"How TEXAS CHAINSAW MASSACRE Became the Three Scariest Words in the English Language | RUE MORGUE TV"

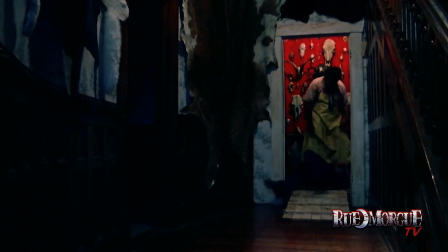(7:59)
Imagine being in a theater and seeing that for the first time with no context.
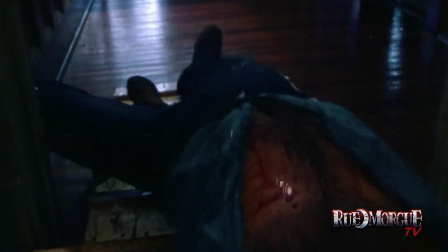(8:02)
That is horrifying, but maybe not as horrifying as this horrible, horrible response.
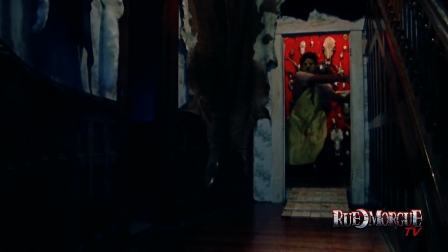(8:08)
No quick kills in this movie. Death does not come easy to anyone. And then that amazing door slam and that huge bassy sound.
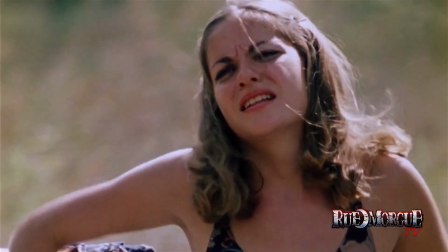(8:18)
Great piece of sound design. Here's the shot I'm talking about. The house was shot very innocuously before, but now check this out.
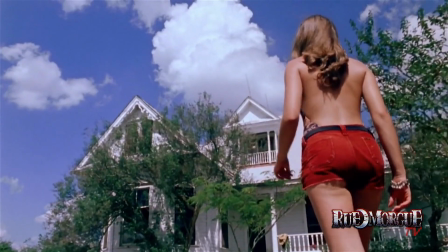(8:25)
Daniel Pearl, the cinematographer,
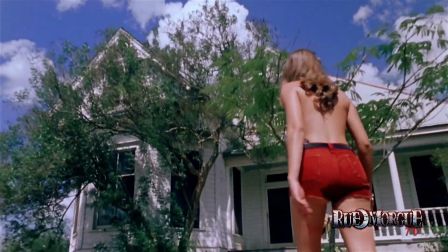(8:27)
keeps actress Terri McMahon the same size in the frame as they dolly towards the house and it just looms up over her like a monster that's about to devour her,
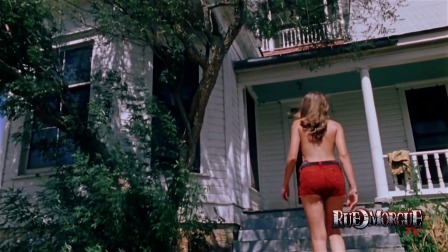(8:36)
which turns out is not too far from the truth as it's literally what's about to happen.
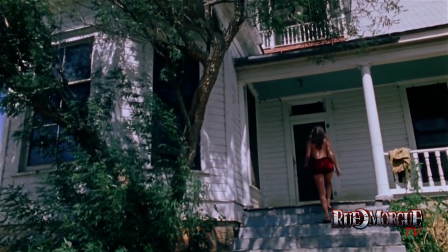(8:42)
The cinematography in this movie was often criticized when it first came out on video because there were a lot of bad transfers, but fortunately the remastering really brings it all to life.
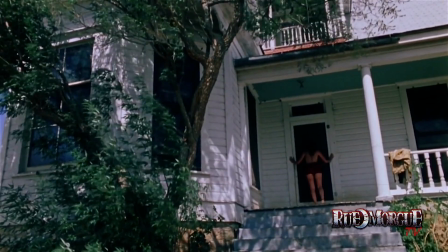(8:50)
Daniel Pearl being an excellent cinematographer, this is actually the shot that kind of made his career, and he has gone on to become quite a big deal,
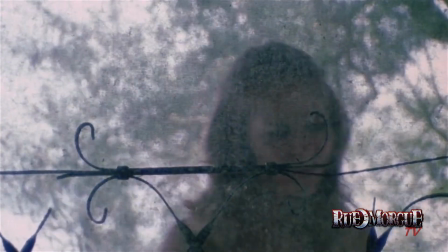(8:58)
and even wound up shooting the Texas Chainsaw Massacre remake in the early 2000s,
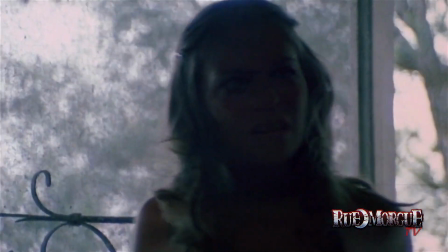(9:04)
which is a lovely shot movie, but very, very different in tone than this one.
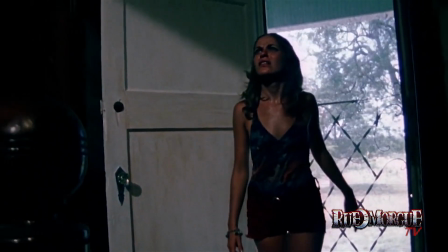(9:09)
So here's Terry literally going into the belly of the beast.
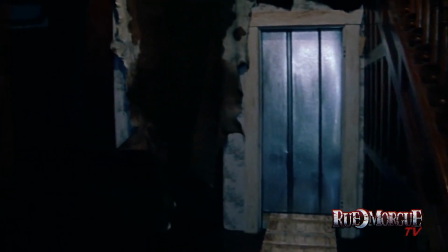(9:12)
We're about to get a really good look at some brilliant Bob Burns production design as she falls into this room.
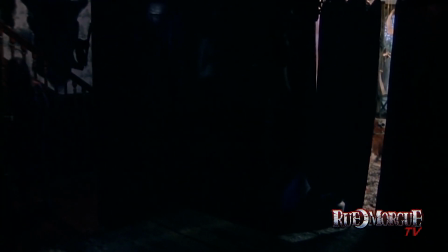(9:19)
And this is one of the great things about Texas Chainsaw is it contrasts beauty and horror at the same time, but he doesn't use beauty to mollify the horror. It actually emphasizes it greatly.
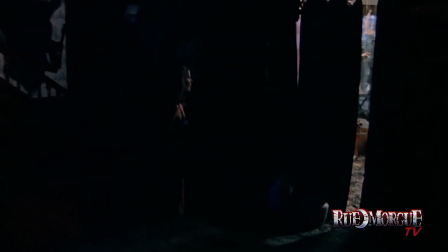(9:33)
He gives an aesthetic to incredibly grisly things here, which we're going to see.
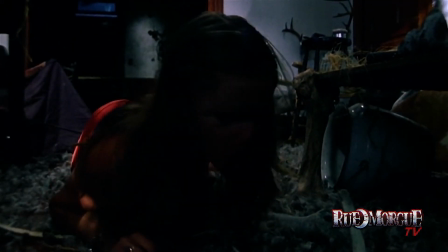(9:37)
So this both feels like some strange museum, but also it feels like the belly of a beast.
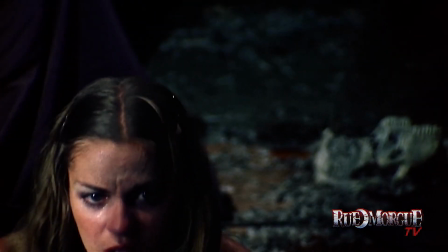(9:44)
It's literally, these are like the remains of things that have been digested.
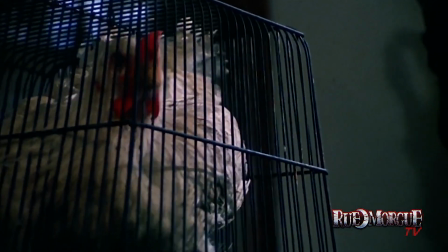(9:49)
And this is an idea, this is the weirdest image, this chicken trapped in a birdcage.
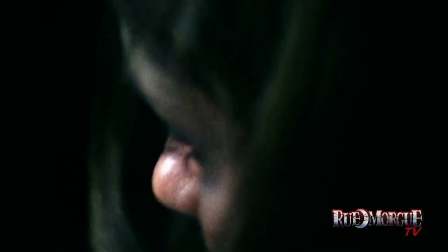(9:54)
I don't know what concept there is, but I guess keep your chicken safe, folks.
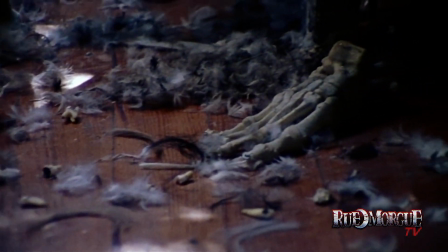(10:00)
We're going to see a lot of this. this is, Hooper really makes a meal out of this scene. It's like, how many more grisly artifacts can we just linger over?
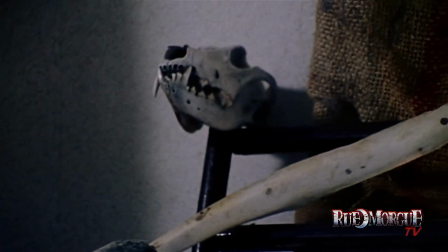(10:10)
If you watch really carefully towards the end of this sequence, you're going to see a rather funny joke.
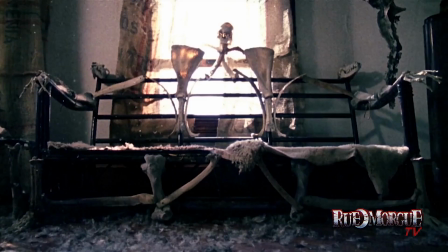(10:16)
This is a great piece of sculpture. I love this.
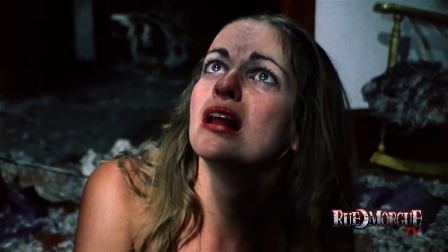(10:19)
There is an armchair just behind her, which you'll see as she exits the room, that has actual arms on it.
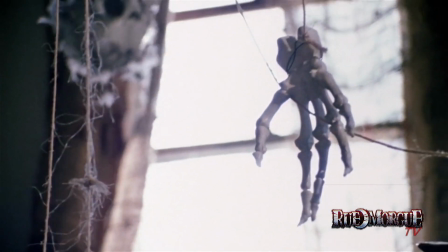(10:29)
They never spend a lot of time pointing it out because it might It might even be too cheesy a gag, but it's pretty funny.
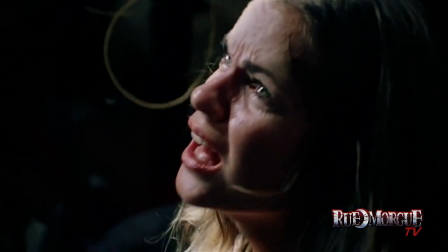(10:35)
So I was wrong, there are actually two funny jokes in the Texas Chantone Massacre. She is about to, of course, have her first encounter with Leatherface.
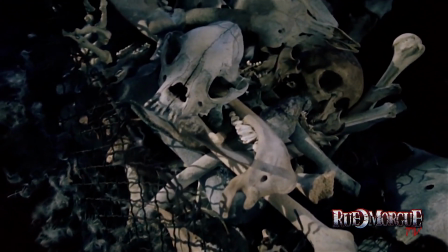(10:45)
Watch Gunnar Hansen's body language here. Other actors who have played this part kind of play Leatherface like Jason or something.
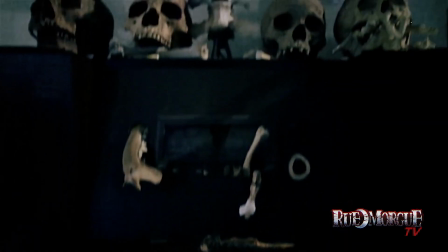(10:53)
They're very sort of predatory, unstoppable, human truck. But Gunnar Hansen's got a different thing going on.
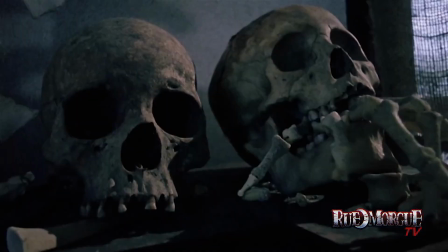(11:00)
He really sort of humanizes the character. Leatherface isn't predatory in this movie.
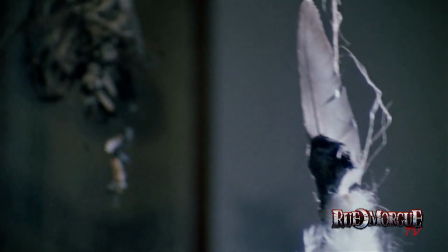(11:05)
Leatherface is actually having a really bad day. People keep breaking into his house, and he keeps having to deal with him.
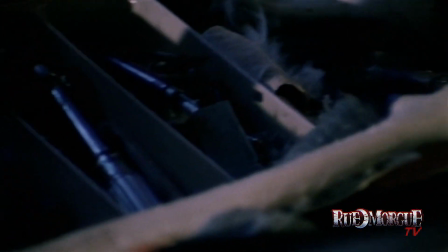(11:11)
And he sounds flustered and shocked and surprised. And when he sees Pam, as you'll see in a moment, he's shocked to find her there.
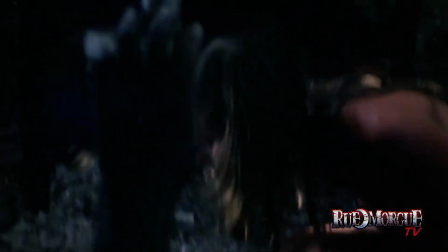(11:17)
He's scared and surprised, and he's just reacting.
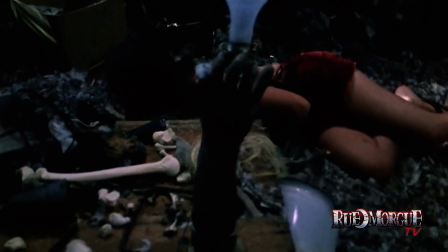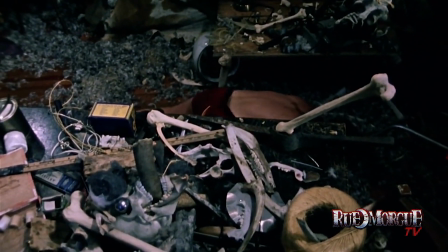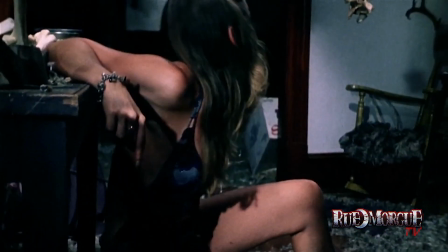(11:30)
There it is.
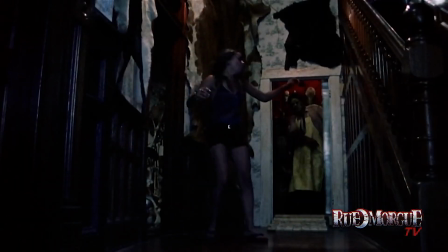(11:36)
Okay, watch Gunnar Hansen here. He's like, what? Oh, shit! Now what?
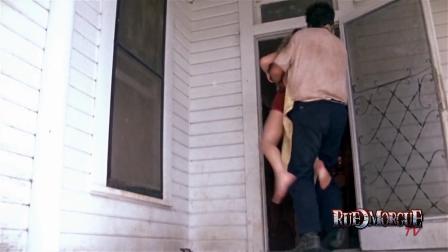(11:41)
This moment is actually quite heartbreaking, because she almost makes it, and he just drags her back in, literally kicking and screaming.
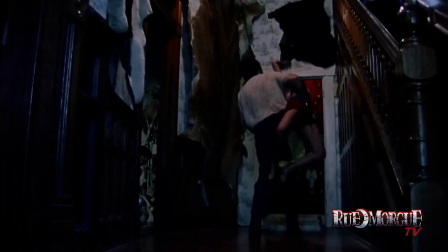(11:51)
The strongest aspects of Texas Transom Oscar is this idea of dehumanization.
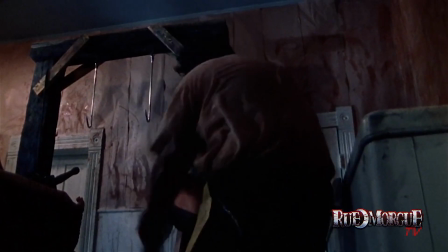(11:57)
Leatherface, oh, here comes the meat hook. Leatherface looks at people not as sentient creatures.
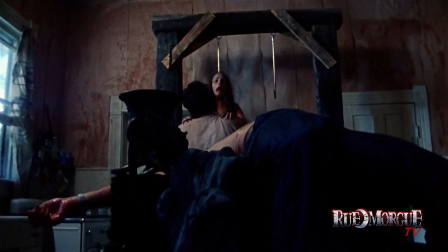(12:03)
They're just meat to be dealt with. He hangs her up here. This is a great moment.